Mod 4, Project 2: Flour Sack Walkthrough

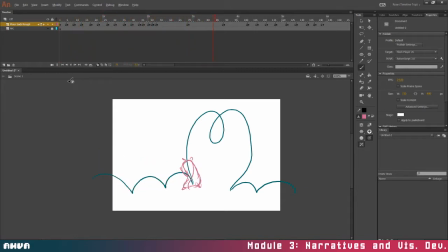1019s
You can see what a difference that already makes, right? Okay, so here is a little tricky. I wouldn't necessarily draw a breakdown quite right in the middle. And can you guess why that is? It's because she's pausing here, and I want that pause.
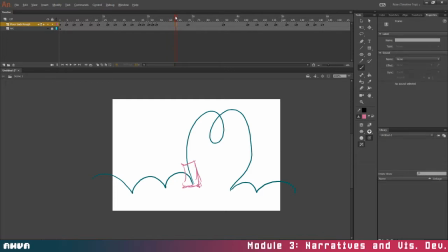1034s
So I'm gonna come over here, further down than in between, and this is where I'm gonna put my breakdown. So she has that pause there. I might even drag it over a couple other frames, because this isn't a big motion.
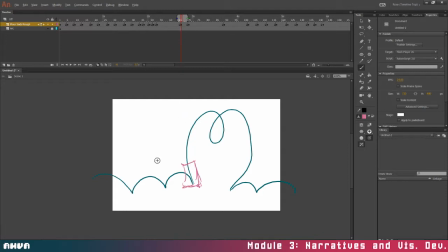1050s
Okay, turn my onion skin back on, hit delete. Oops, I gotta select it. Delete. Okay, so she's starting to twist. So that means this ear is moving a little bit.
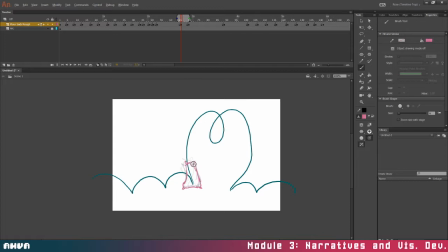She's not fully twisted, but she will be in a second. It would help if I have this here.
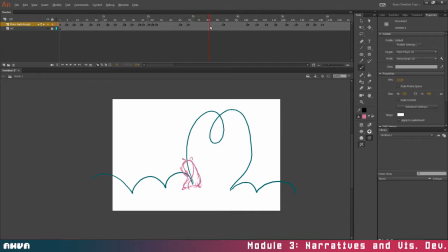1085s
Right, so you can see how that would be animated in there. Okay, and she looks up for a minute. So same thing here. My breakdown isn't going to be right in the middle here because I need that space for her to hold. Okay. Delete. Drag this over one.
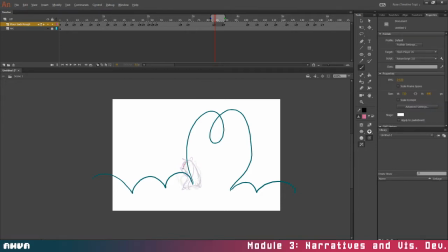1105s
So now she's turning back around. And she's starting to bend over.
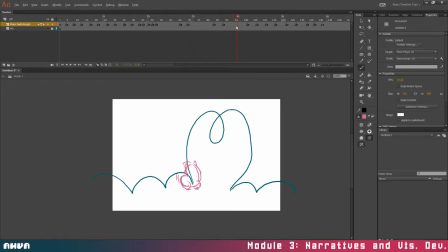1124s
And here, I'll go ahead and put it in the middle in this one, just because she's going to be wriggling her tush for a little while.
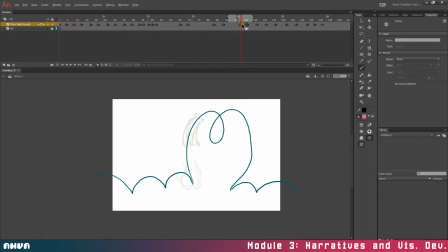1141s
Yeah, actually she's going to be taking off that's going to be a pretty fast movement. It's only going to be a few frames, so yeah, I'm going to move this down a little bit actually. I'm really going to stretch her here, exaggerate that stretch.
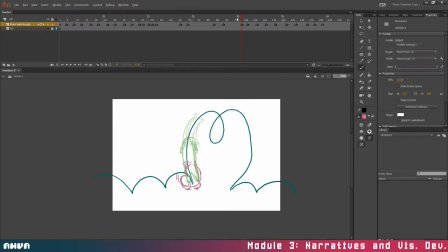1162s
And it might look silly in a single frame, but this frame's going to go by so fast that no one's going to know. Okay, let's do a breakdown here. Okay, so, oops, forgot to delete.
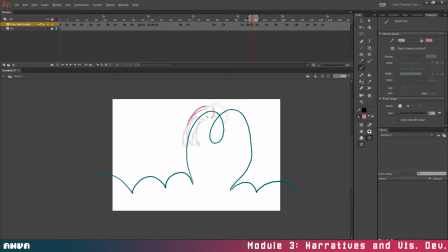1181s
So here's where her head's starting to tilt back behind her. Get a stronger arc in there. Over here.
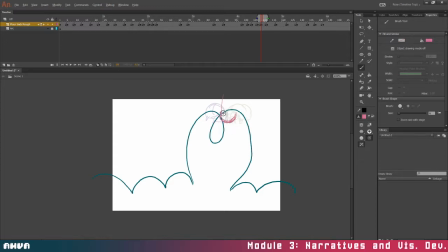1201s
Okay, so she's gonna be, her head's more or less in the same space, but now her body has kind of flipped upright. And then it's gonna flip this way.
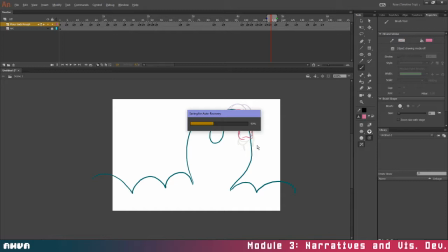1220s
Oops, gotta save for auto recovery. And I'm gonna make this come up a little bit more.
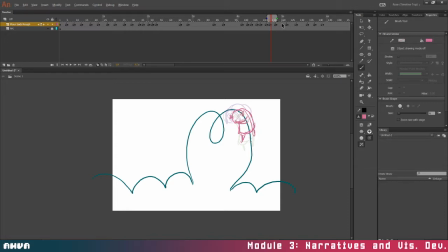Again, exaggerate the stretch. Might look silly on this one frame, but it'll make sense when everything's in motion.